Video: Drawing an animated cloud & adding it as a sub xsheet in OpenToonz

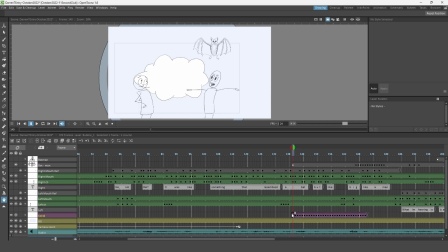[4:12]
I moved this column behind the characters so that where it's overlapped it didn't cover the characters faces.
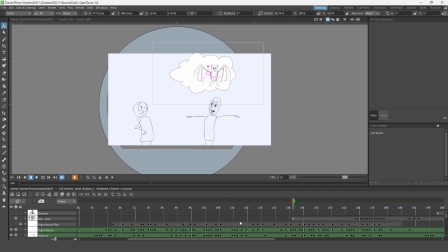[4:17]
And then When using the Animate tool, I placed it in roughly the right place,
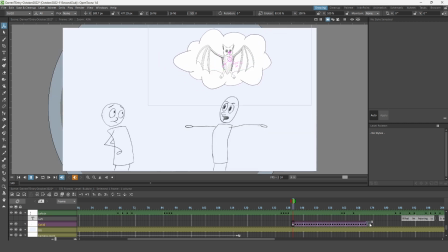[4:24]
and then selecting all the frames of this sub-X sheet, I chose to repeat them from the Edit cell numbers fly out in the context menu, and then chose the last frame of the animation, and then the cycle was repeated up to the end of the animation.
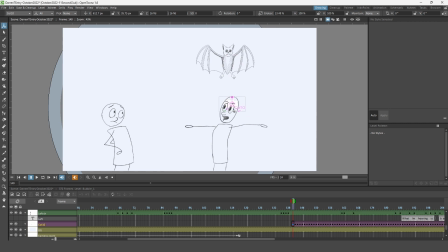[4:38]
So then I added a small animation to make the thought bubble appear to come from the character's head to sit at the top part of the screen. But I didn't want the bubble just to sit there rotating, I wanted it to move up and down like it was gently floating in the air.
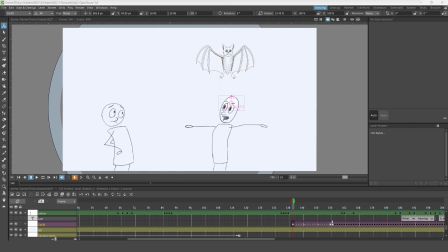[4:53]
And because I wanted this floating movement to be a repeating animated action, it had to be in its own column.
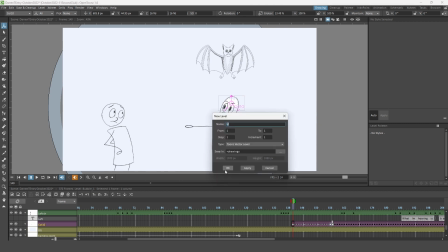[4:59]
So I added a new vector level, and it could have been any level type, just to create a drawing in its own column.
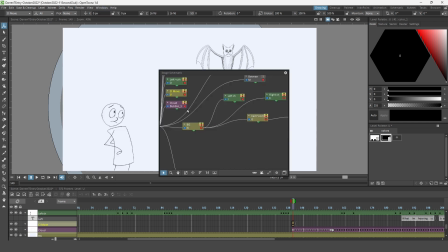[5:06]
And then on the stage schematic, I connected this movement column to the thought bubble sub x sheet. and that means whatever animation I applied to the movement column that'll also apply to the thought bubble column and then also connected the bat column to the bubble column so that moved at the same time
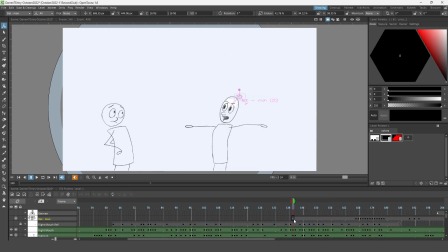[5:23]
which kept it in sync and makes the bat look like it's actually inside the bubble and then I set two keys for this repeating action one for the thought ball at the highest peak and
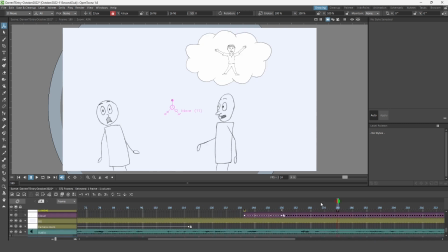[5:44]
and one for the Thought Bubble at the lowest point. And then I copied the first key, which is the top height position, to appear after the bottom position. And then simply by pressing the button that comes directly after the last key on the column,
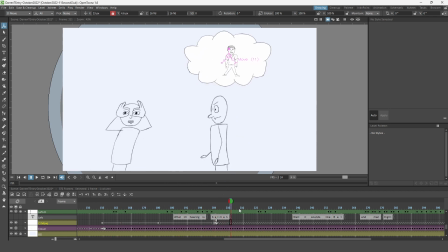[6:00]
this movement from top to bottom to top would be repeated through to the end of the animation.
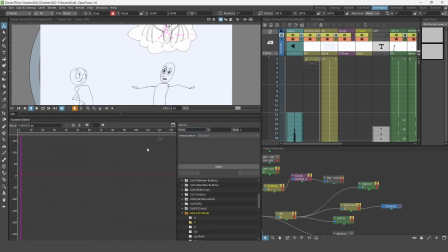[6:06]
And then it was simply a matter of adjusting the timing so it moved as slow as I wanted it to. and then in the function editor I adjusted the curve for those three keys using the speed in speed out interpolation type to give it a smoother transition between the upper and lower points.
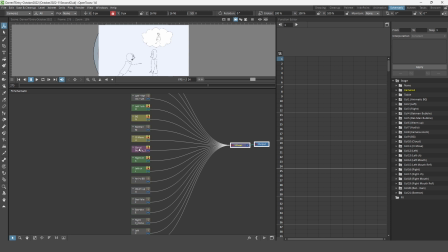[6:25]
And finally I added a matte effect to matte in the bat to the bubble so that it would only be visible where the bubble was.
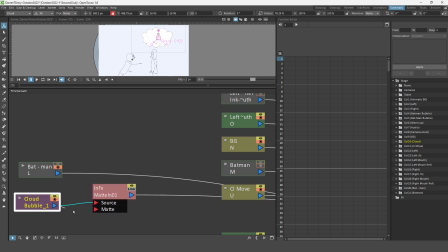[6:33]
So as the fluffy parts of the thought bubble moved around in a circle, the drawing would always remain inside the thought bubble.
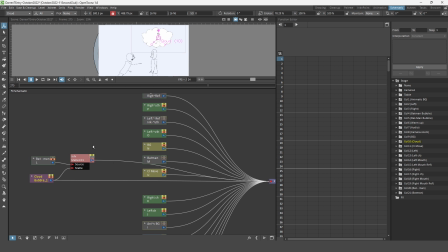[6:41]
So by using the thought bubble column as the mat and the drawing as the source, I could then plug this into the output. And you'll see this more in the second bubble that I add that includes Batman, because he'll be drawn past the edges of the thought bubble.
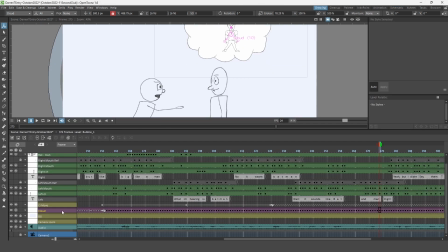[6:55]
And also later use a transparency effect to merge from the bat drawing to the person drawing.
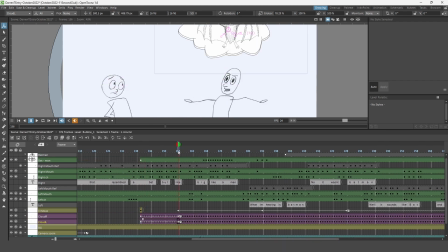[7:01]
But if you'd like more details about how I use the effects here, then drop me a comment down below, and I might create that video for next week.
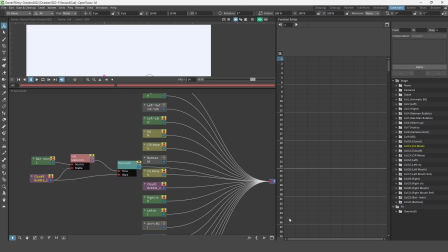[7:08]
So finally, I just duplicated the Thought Bubble sub-X Sheet column, and did the same thing for the opposite Thought Bubble, along with more animation to move them from side to side as they battle. So that was it. Using the combination of pose-to-pose hand-drawn animation to draw the cloud bubbles rotating and moving in and out, and using the guide layer to keep the movement consistent, and using the animation tool to move it and make it floaty. And here I'd like to give thanks to all my lovely supporters on Patreon with special thanks to Maria and to Robert. And if you'd like to see more of how I put together this month's entry you can re-watch the live streams by following this link here. And these streams are run weekly so please do come and join me on the next ones. In the meantime here's another video that I think you'll find useful and that's A guarantee.